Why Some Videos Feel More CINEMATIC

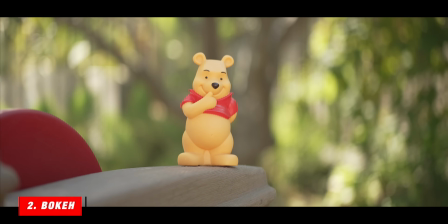(4:05)
Any sort of orb that you'd see on a spherical lens, like if you have lights in the background, they're typically circles.
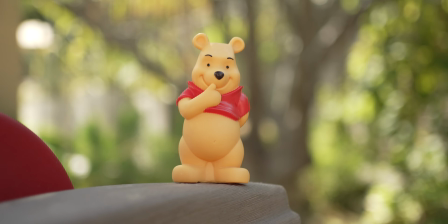(4:12)
But because you're squishing the image, those circles now become ovals.
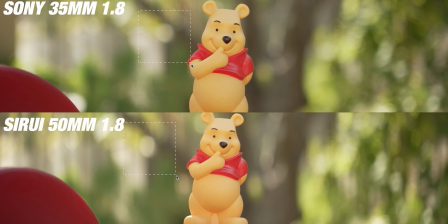(4:17)
And then also there's what's called the waterfall effect, where the out of focus sections have this painted quality. So the bokeh actually puts more emphasis on what is in focus because the elements that are out of focus are less recognizable and they actually look more blurry and stretched out, so you can't really tell what it is. Now, the third quality of these lenses is there's organic roll-off.
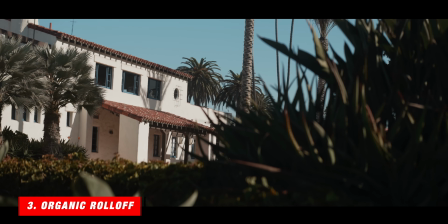(4:38)
Because of this waterfall bokeh, the sections that are in focus to the sections that are out of focus have more of a gradual roll-off,
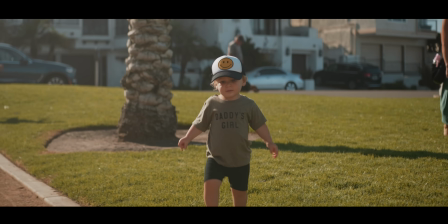(4:46)
whereas when you're shooting on spherical lenses, especially with the new cameras and new lenses that are coming out, it's very sharp. So Right now, you can see that I'm super sharp and my edges are super clean. I'm shooting on the Sony a7S Mark III on my 35mm at 1.8, and I have a very distinct border around me where it almost looks green screened from the background. And the more out of focus that you have, so if I was shooting at like a 1.2, the more that this effect would be present.
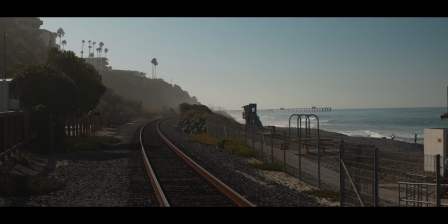(5:15)
But when you're using anamorphic lenses, there's less of the sharpness, which gives it a much more smooth feeling overall. Now, the fourth reason that these lenses are unique is the X to Y axis. So I've been working with the Spherical anamorphic lenses.
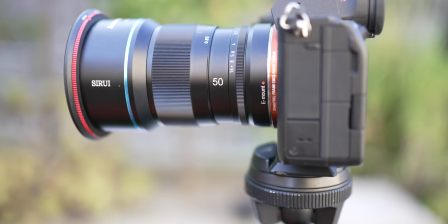(5:28)
They have a 1.33 squeeze. And on these lenses, it's like having a 50mm top to bottom and a 35 side to side.
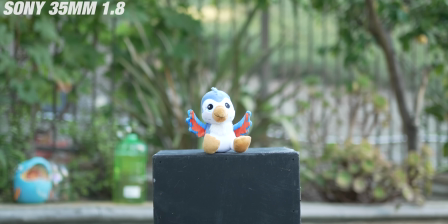(5:36)
And let me show you what I mean by that. Now, this is shot on a 35mm spherical lens. Now, to get the same background perspective, take a look at the fish on the left and the tree on the right, you have to shoot on a 50mm anamorphic lens.
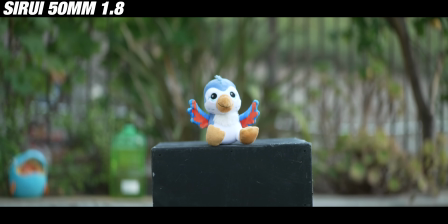(5:51)
And when you de-squeeze the anamorphic, you get that image of a 35 side to side, but a 50mm top to bottom.
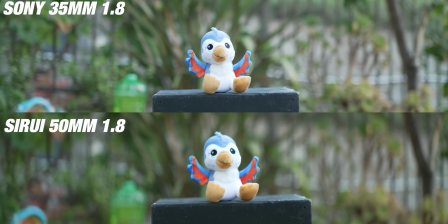(5:59)
It's a different style of perspective and distortion in the background. And this is definitely much more present on a 2x anamorphic. Now, the fifth pillar of anamorphic lenses is how the rack focus works.
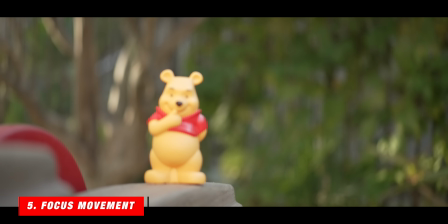(6:11)
Because you're squeezing the image, when you rack focus from the foreground to the background,
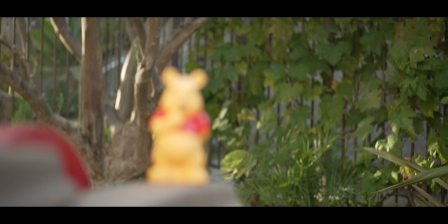(6:16)
there's actually a stretching effect that happens on the image and it almost feels like it's moving without actually physically moving the camera. And the big thing with anamorphic lenses is overall, the image just feels more organic and less clinical.
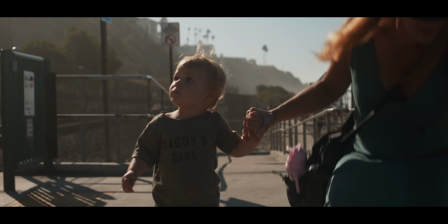(6:30)
When you're shooting on anamorphics, it's just not as clean. There's more distortion, there's more chromatic abrasion.
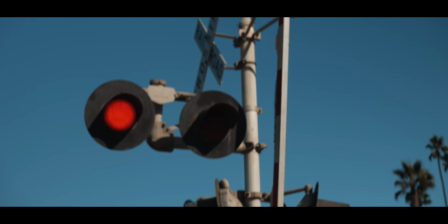(6:36)
When you move to the edges of frame, it's just not as clean. And then you have all of these factors that look different than spherical lenses.
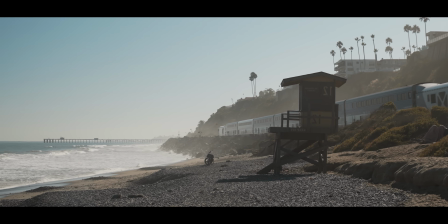(6:43)
The only reason that we think this looks more cinematic than the spherical lenses that we're using now is because we've seen it in the movies. We've grown up watching all these big blockbuster films shot on anamorphic lenses,
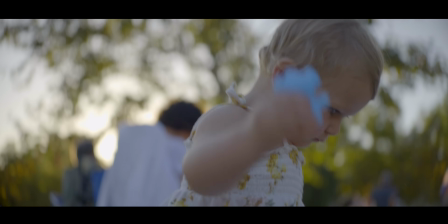(6:57)
and that look has been ingrained in us, and when we see it, it makes us feel like it's more of a film rather than a video.
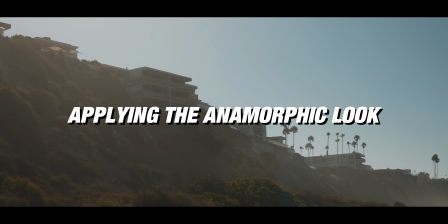(7:06)
So how can all of this apply to us and the content that we're creating? Because one of the big issues when it comes to anamorphic lenses is that they're expensive. They're big, they're heavy, they're a lot of glass, and they're just not accessible to most productions. But there are a lot of ways as creators that we can emulate these looks if we want more of that filmic style.
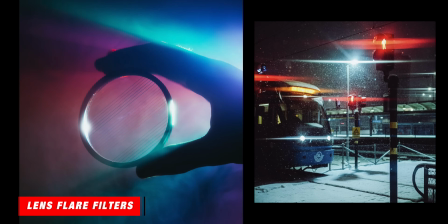(7:26)
So the big one is flares. There's filters that we can use that we can add on front that will add additional flares into our image. Now, also the organic roll-off and the kind of blooming effect that you'll see on anamorphics,
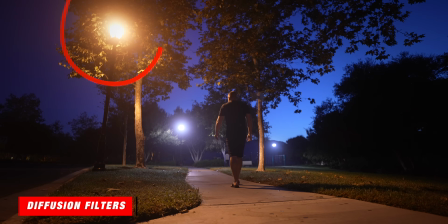(7:38)
we can use diffusion filters and it's gonna make our lenses look less clean.
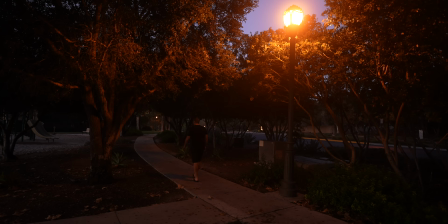(7:43)
So this sample here is with my Cinebloom 10%, and you can see how the lights have a blooming effect. Diffusion filters work great, and I've been buying a lot of different styles of diffusion filters to figure out which ones I like the best when I'm out shooting. Recently, I've been using the Cinebloom 10% from Moment, but as I get more of these filters and start playing around with them, I'm gonna do some more videos where I really dig into diffusion filters and kind of the different looks that you can achieve using them.
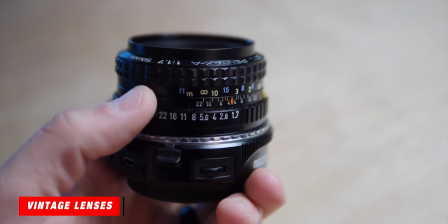(8:11)
Now, another thing that you can do is use vintage lenses.